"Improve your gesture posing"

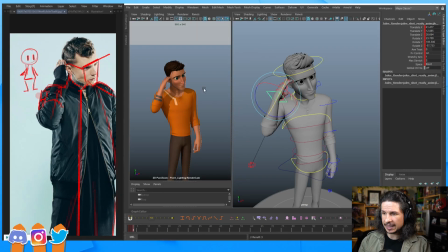66:08 Bring that forward, and already that's getting that hand in line there. And let's get the wrist in line. Now with the wrist, you have to be very careful.
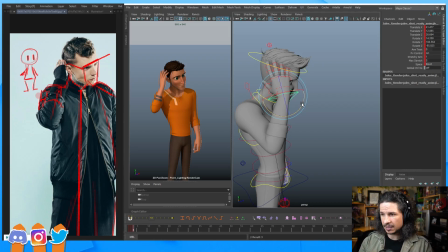66:19 We can't really bend our wrist towards the thumb side there. So like this, his wrist would be broken.
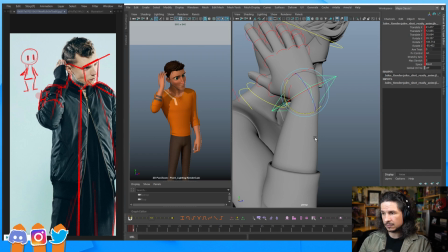66:25 That angle there to there is too much. So I have to be very careful that I don't over rotate that as I'm posing this out.
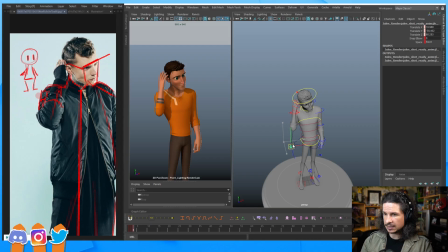66:40 So something along these lines would be decent. So something like that. Now, I have a choice here. And this is where the exaggeration comes in.
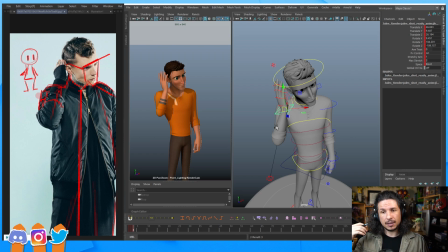66:57 We're going to do another pass on exaggeration afterwards. But if I want to push the silhouette value, I can do that. So for example, one thing I wouldn't want is the elbow and the shoulder to line up like this, because you don't see the upper arm. You want to show a little bit of that bend. So you want to see a little upper arm, a little lower arm.
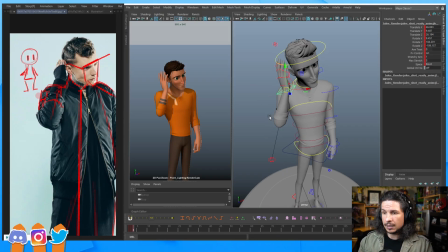67:16 It makes for a better pose in general. With that said, I could exaggerate that. We're just seeing a little bit right here. I could make that more or less.
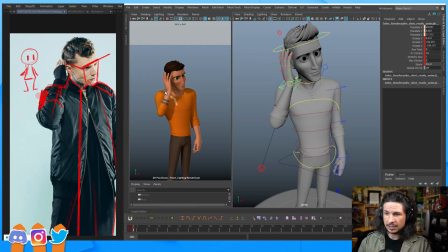67:31 So I could really bring the hand in here so we see a lot of that arm, or I could reduce that and tweak it to what I want. This is my pose.
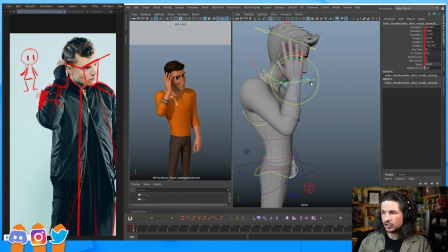67:44 I am not locked to what my shot, or sorry, what my reference is at all.
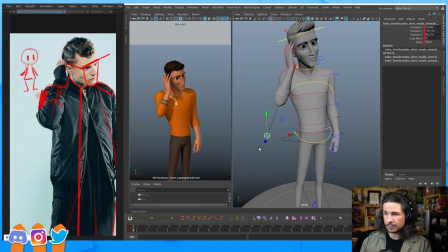67:52 I can do whatever I want as long as it's not broken.
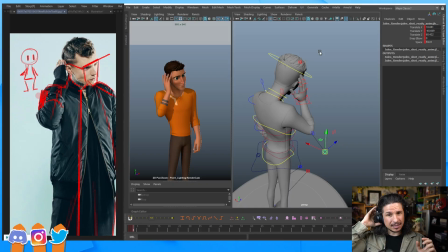67:58 Okay, now we've got the hand kind of roughly in place. Because it's touching his head, we're going to have a lot of back and forth, but I want to show one thing, and that is if we reset this shoulder, how broken this pose is going to start looking.
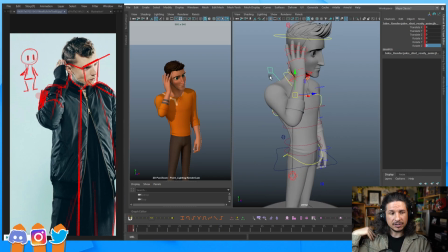68:14 So as he's reaching up here, his clavicle is not activating. I'm just leaving it alone, and it creates this weird disconnect.
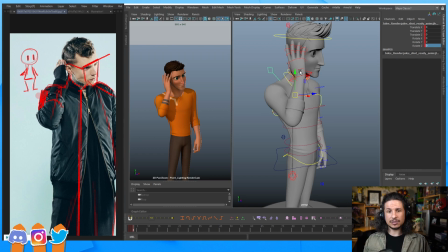68:26 It's almost like his head is cranking to reach his hand, like he's just doing this and then trying to reach his head down to his hand. That's not right. His arm is the thing that's going up to his head. So instead, I would want to take this and move that up.
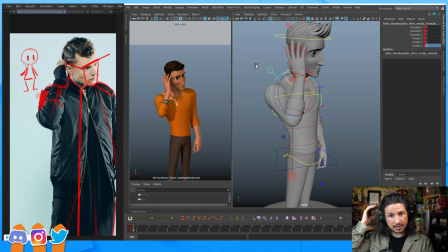68:45 So if he's raising his arm, that clavicle is going forward because his arm is going forward, and then up.
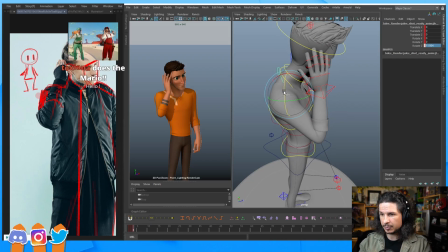68:53 So let's go up first. Whoop. I could really push this. And Toxiana, hey, thank you so much for the sub. I really appreciate that. Thank you so much. Oh, and I just saw there's a few notifications here. You guys are keeping me alive with the water.
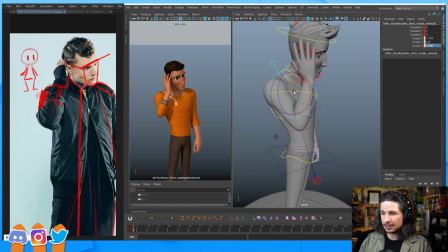69:15 So we can push that and kind of push that shrug in there. And now suddenly it feels like his arm is activated in there. That's a sympathetic motion right through there.
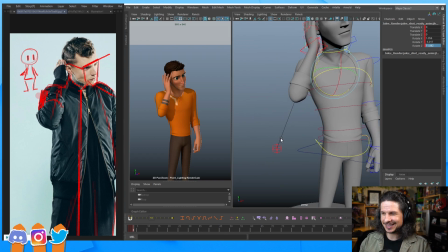69:29 There are a lot of subs today. It's weird.
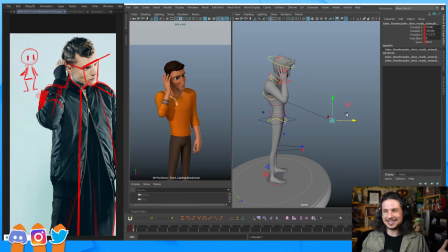69:34 To me, what changed today? Is it just the new year? I really appreciate it though. Thank you so much, everyone. So we've got the shoulder in place now.
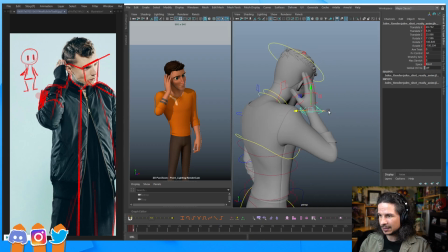69:49 We can readjust the hand ever so slightly. I just want to tweak that a little bit.
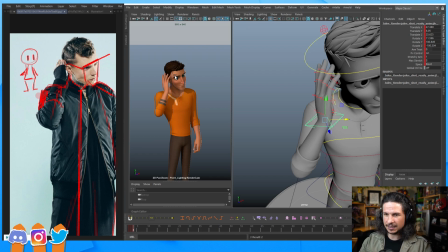69:58 I want a little bit of negative space between his head and his hand. That way we can see that he's not pressing his hand against his head. We can actually see it a little bit right here too. So it's good to keep that in mind.
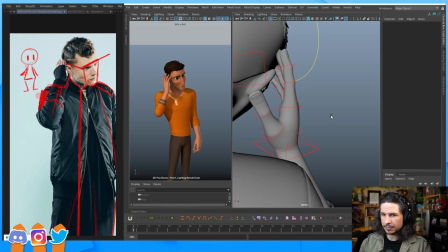70:12 And then let's just quickly pose out the fingers. So he's doing this.